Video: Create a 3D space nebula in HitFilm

Space. Outer space is cool, NASA is cool, the Hubble Space Telescope is cool, and photos of nebulas are most definitely cool.
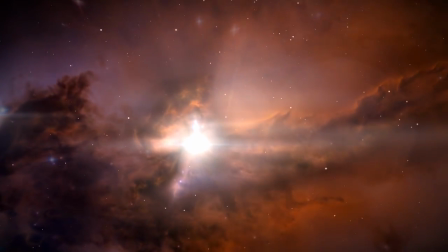(0:12)
I'm Simon Jones from HitFilm.com, and in this tutorial I'll be showing you how to make this epic 3D shot of the stellar spire in the Eagle Nebula,
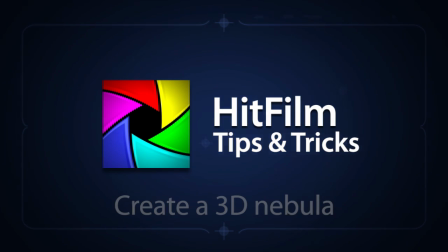(0:20)
using nothing more than a public domain image from NASA and HitFilm. Okay, let's break it down.
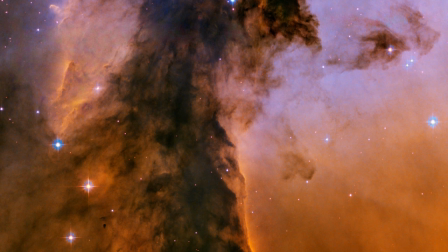(0:26)
It all started with a still image, specifically this one, which is titled "The Eagle Has Risen."
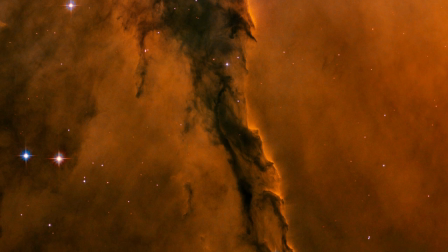(0:31)
I'll give you details of where to get images like this in just a moment.
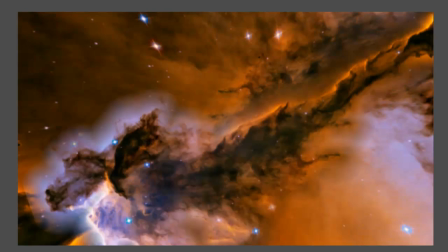(0:34)
Using techniques I covered in an earlier tutorial, I took the 2D image and split it into several sections, creating a scene in 3D space.
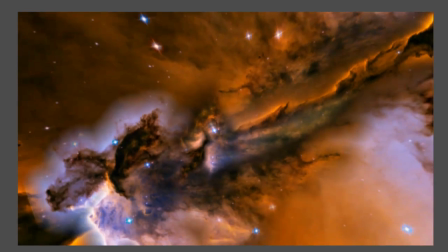(0:42)
This creates a sense of depth when the camera is moved.
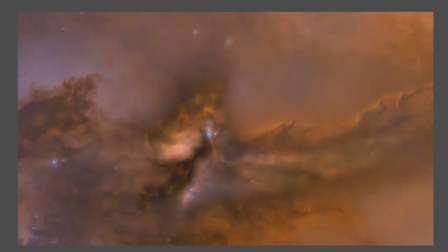(0:45)
2 genuine particle clouds were added that would envelop the whole scene and give it some atmosphere, and a bunch of space dust was added to help make the camera movement more obvious.
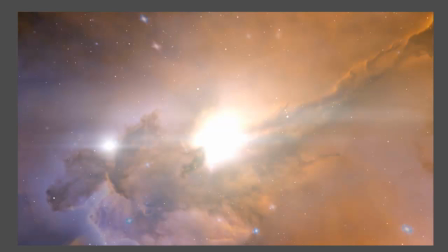(0:54)
Finally, a couple of light flare stars were added, and the shot was graded to look richer and more realistic.
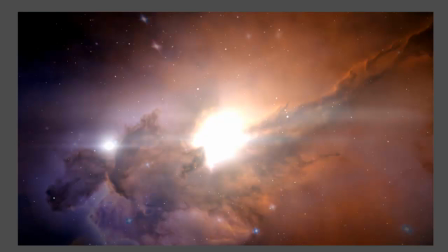(1:00)
I turned to NASA and the Space Telescope Science Institute, who run an amazing website at
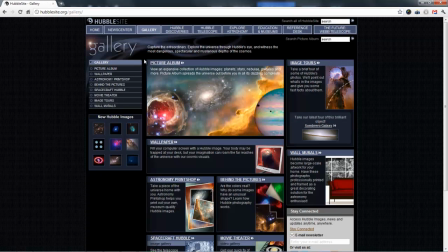(1:06)
hubblesite.org, where you'll find an enormous collection of photographs taken by the Hubble Space Telescope.
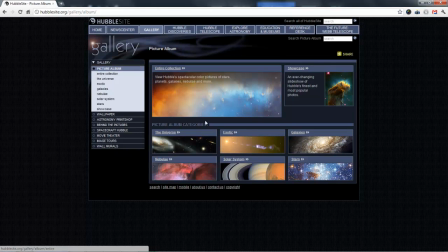(1:10)
The best thing is that most of the images are in the public domain, so you can use them in your projects however you want.
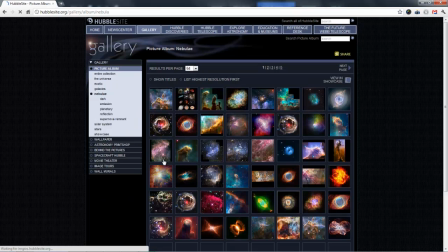(1:16)
We've included the Eagle Has Risen image with the tutorial files, which you can download from hitfilm.com/files/nebula.zip. I do highly recommend you head over to hubblesite.org and check out their galleries though, because they're super spiffy.
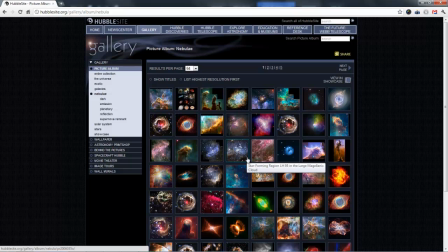(1:31)
Once you've downloaded the tutorial files, unzip them and open up the project file in HitFilm.
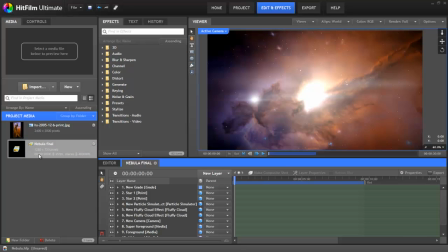(1:37)
You'll find the completed shot in the Nebula Final composite shot. For this tutorial, we're going to start from scratch.
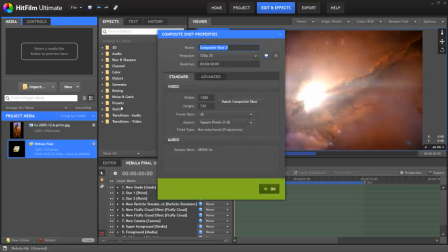(1:45)
First off, let's make a new comp from the new menu in the media panel. We'll go for a standard 720p setup.
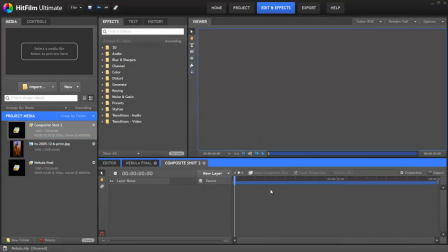(1:51)
We can now add our nebula image to the timeline.
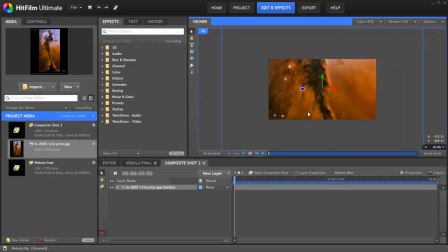(1:54)
The image is oriented to portrait, so let's rotate it by 90 degrees so that it is more of a widescreen ratio.
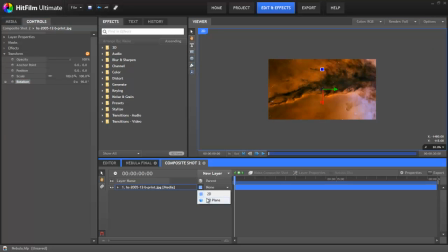(2:00)
I'll also switch it to 3D using the menu down here on the timeline, which also automatically adds a camera.
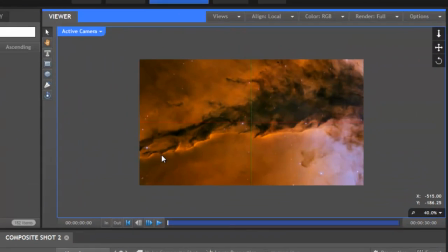(2:07)
I'm going to split my viewer into 2 views now, which will make it a little easier to see what's going on.
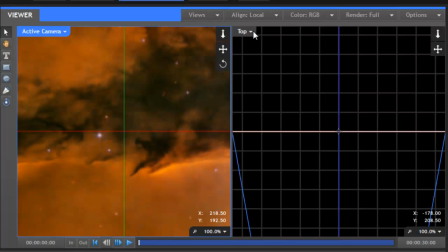(2:12)
If you're using HitFilm Ultimate, you can do the same. In HitFilm Standard, you'll have to switch between the perspective and active camera views.
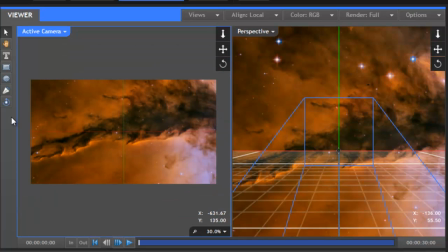(2:19)
We'll show the perspective view on the right and keep the active camera on the left.
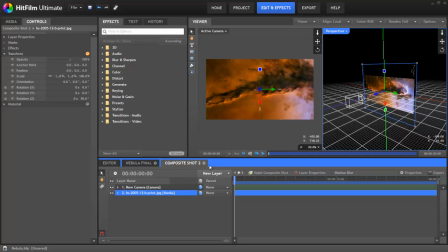(2:24)
With the image layer selected, I'll now push it back in Z space so that it recedes into the distance.
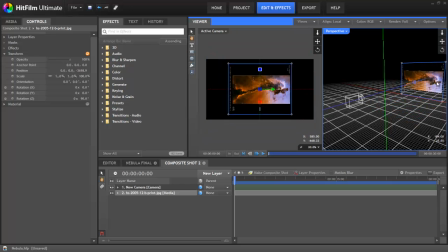(2:29)
Because it's now further away, the image can be enlarged somewhat to make sure it fills the frame. The easiest way to do this is to grab one of the corner points and just drag it straight out.
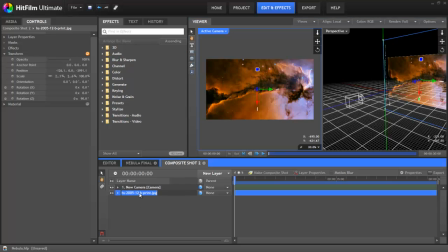(2:40)
By tapping F2 with the layer selected, I can now rename it. Because I'm incredibly imaginative, I'll call it Background. Next up, I'll press Ctrl and D, which is the keyboard shortcut to duplicate a layer. We've now got 2 layers called Background. This one I'll rename to Midground.
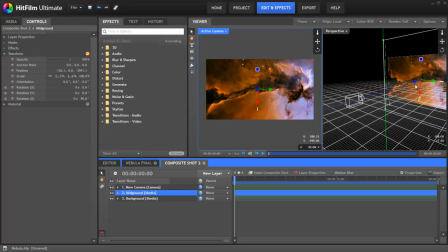(2:56)
It's currently in exactly the same place as the original, so let's grab it and move it back towards the camera.
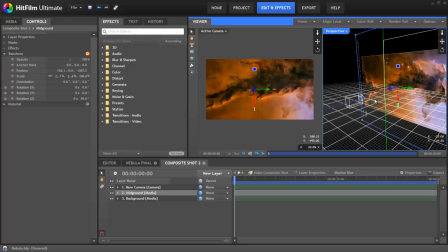(3:01)
Because it's closer, due to perspective it now appears larger in the frame. Let's shrink it back down so that we can see the whole thing.
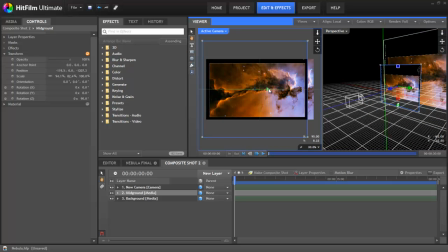(3:08)
We now want to mask this layer to get rid of everything except the main spire.
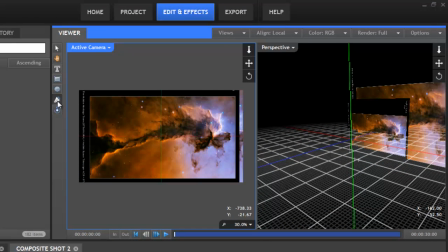(3:13)
This is done by selecting the layer, then activating the freehand mask tool and drawing around the shape. We can keep it fairly loose. Once we're done, I'll increase the feather so that the mask has a soft edge.
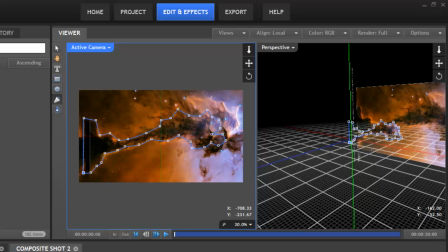(3:26)
The background layer is now visible behind the midground. If we select the orbit control and move the camera around, you can see that there's already a sense of depth to the scene.
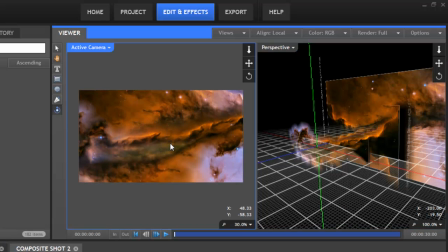(3:36)
Alright, here we are a few minutes later, having added additional layers using that same technique.
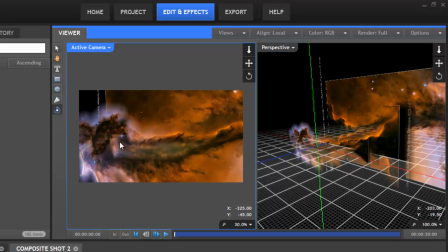(3:41)
There are now 4 layers based on the original 2D image, so that we have a lot of subtle parallax in the movement.
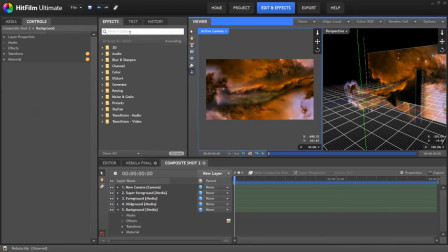(3:47)
The background image is so large that it's a little too obvious that it's just a flat image.
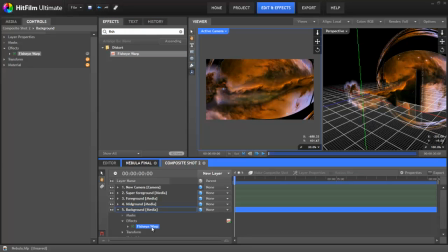(3:52)
This can be avoided with the use of a fisheye effect, which gives the image a concave look that looks more natural to the lens.
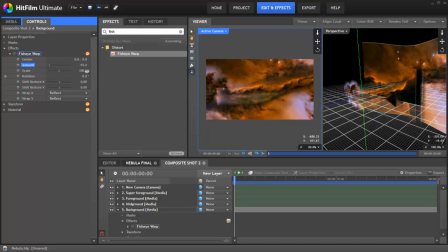(3:58)
The amount property should be set to -93 to give it the right kind of warp. Converting a 2D image to fake 3D in this manner can work nicely, but there's no getting around the fact that it's still just a mixture of flat planes.
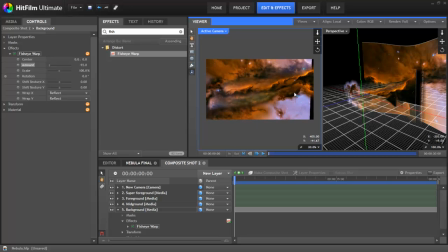(4:11)
To hide this fact and give the shot some genuine 3D depth, we're going to use one of HitFilm's 3D weather effects in a rather unusual way.
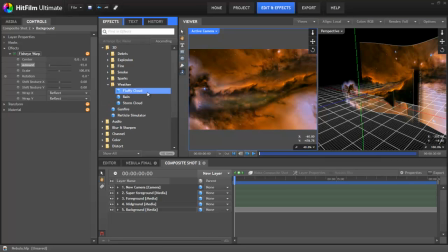(4:19)
The fluffy cloud effect is intended to be used in landscape shots, but it will work very nicely here as a space nebula. It can be simply dropped onto the timeline, enlarged using the scale transform property, and then moved into position to cover the image layers.
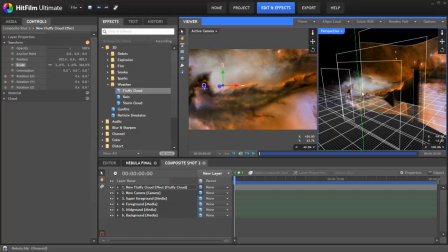(4:34)
You can see that I've positioned it to sit slightly off to the left. As you can see, because HitFilm's particles exist in the same 3D scene as your layers,
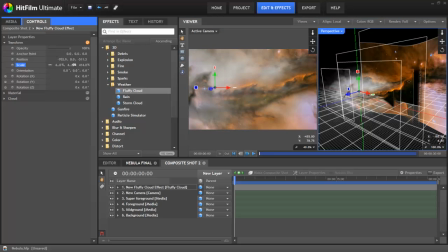(4:43)
it's giving a real sense of depth, with the images that are farther away being more obscured by the cloud.
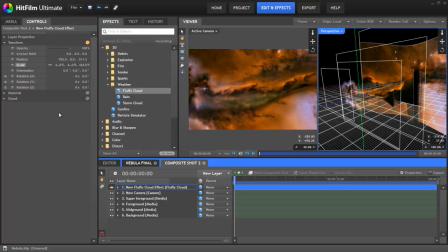(4:48)
To set the colour, I'll first turn off the cloud so that I can see the rest of the scene. Then click and hold on the pipette icon and select the mauve kind of colour around this part of the nebula. If I now turn the cloud back on, you can see that the colour nicely matches that of the nebula, so you can't really tell where the cloud ends and the image begins.
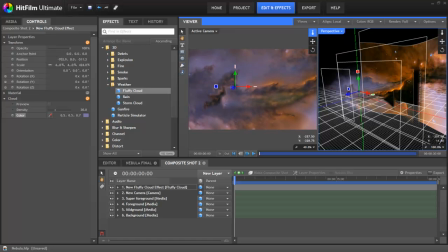(5:06)
The fluffy cloud blends in with the images and helps to bind it all together. As the camera moves around, it's now genuinely moving through an atmospheric haze. The density I'll change down to 22, although this is up to you really.
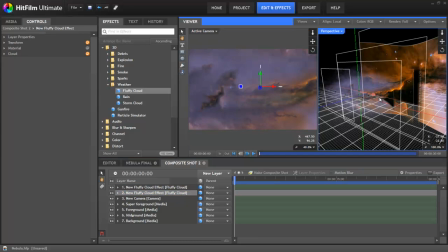(5:20)
The cloud works so well, let's duplicate it, move it over to the right, and change the colour to match the more orangey glow of the nebula.
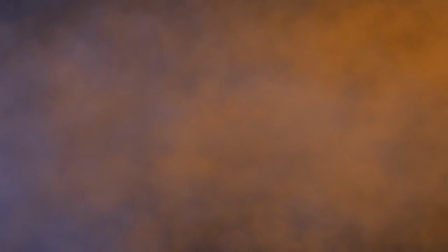(5:27)
It's a great contribution to the shot with pretty much zero effort, but don't tell anyone I said that. Now let's borrow a trick from space-based computer games and add some unrealistic space dust. Please note that these are not stars because that would be even more unrealistic and clearly ridiculous.
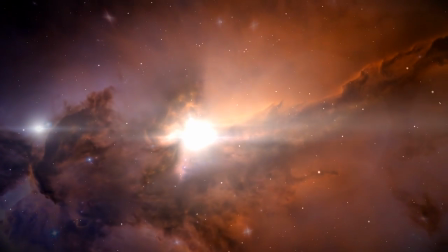(5:43)
The benefit of small particles is that they give the viewer more reference for the camera movement in what is otherwise a mostly empty void.
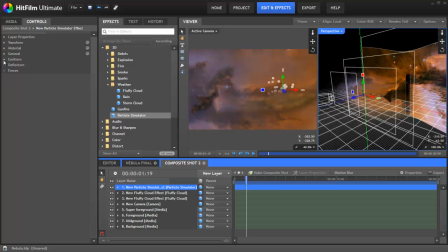(5:49)
To make the space dust, we'll use a very simple particle simulator. After dragging it on, change the emitter shape to cube. We want the dust to be emitted over the entire scene, so increase the width, height and depth until it covers the main area of the scene. Again, it's easier to see what's going on from the perspective view.
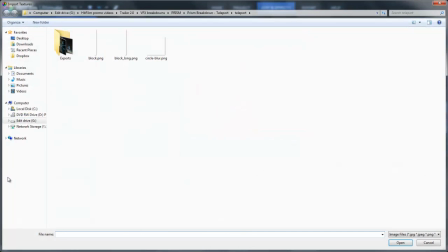(6:08)
For the particle system's appearance, we'll simply import the circle blur texture, which Josh created for his prism teleport tutorial a little while back.
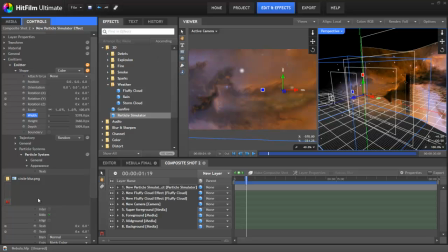(6:16)
The important settings are in movement. We'll put the life up to 15 seconds, so that the dust lasts slightly longer than the shot itself. We don't want it vanishing halfway through. The scale needs to go way down to about 7%, as we want the space dust to be only barely visible. Most importantly, the speed should be set to 0.
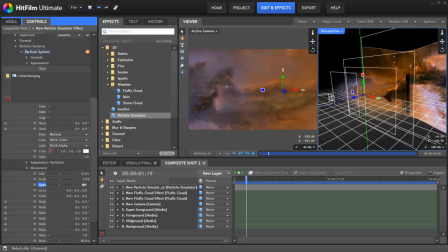(6:36)
This means the space dust will be completely still, so that it gives an accurate reference for the movement of the camera to the viewer. In movement variation, let's change the scale variation to 3%, which will make sure the dust isn't all exactly the same size. We don't want new particles appearing throughout the shot,
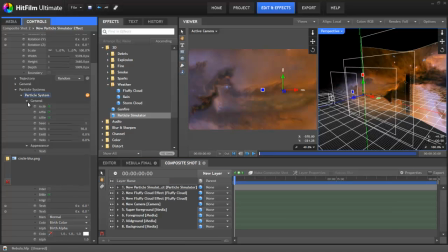(6:52)
so go to frame 0 and in the general settings turn on keyframing for the active property by clicking the grey circle. It should turn green. Now move forward a single frame and uncheck the property so that the particle system is no longer active.
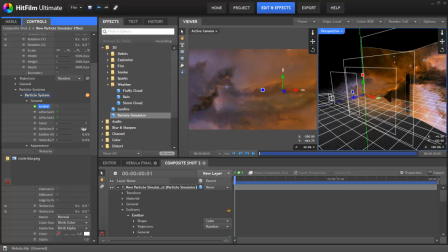(7:07)
No new particles will be created after the first frame. We'll increase the number of particles per second to 5,000. The actual number you go for will depend on the composition of the shot and the look you're going for. A slight problem here is that with particles only emitting on the first frame, we're not getting up to the full 5,000 particles, which is why you can't really see anything right now.
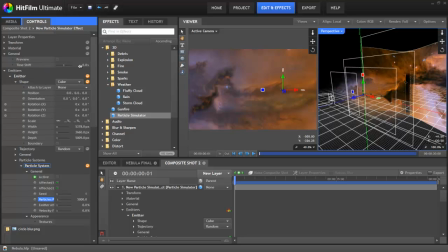(7:26)
To fix this, we'll go up to the effect's general properties and set the time shift to -1 second. This means that the particle simulation begins 1 second before the layer actually appears on the timeline,
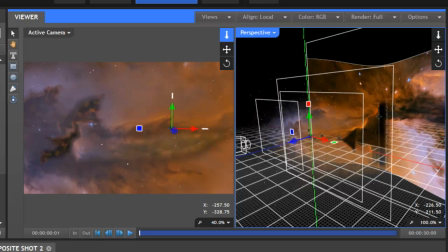(7:38)
so that from the moment the space dust appears, there are already at least 5,000 particles.
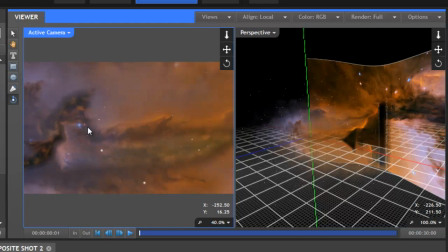(7:43)
Because we've got our trajectory set to random, the particles now spawn at random within the cube shape, ensuring that they fill the entire scene.
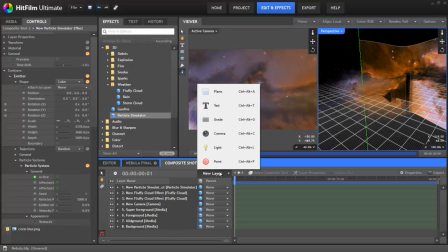(7:50)
This same general technique can be used to create any kind of star field. Something that will really bring the original nebula image to life is if some of the stars become more dynamic.
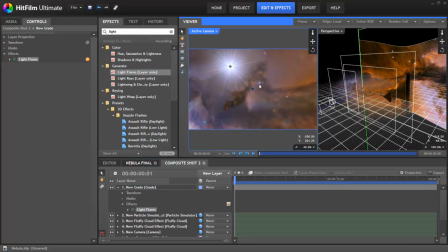(7:59)
Adding a light flare is easy. You just create a plane or a grade layer, then drag the light flare on from the effects browser. However, because we're going to have a 3D camera move, it's important that the lens flares are positioned convincingly in 3D space. I'll just get rid of that light flare. Okay, to do this, we'll reuse a trick from some earlier videos.
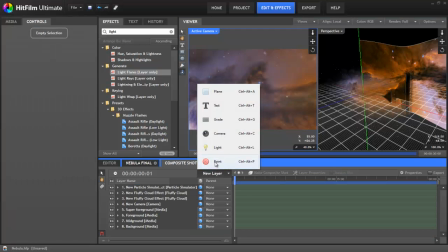(8:17)
First, we'll add a new point layer.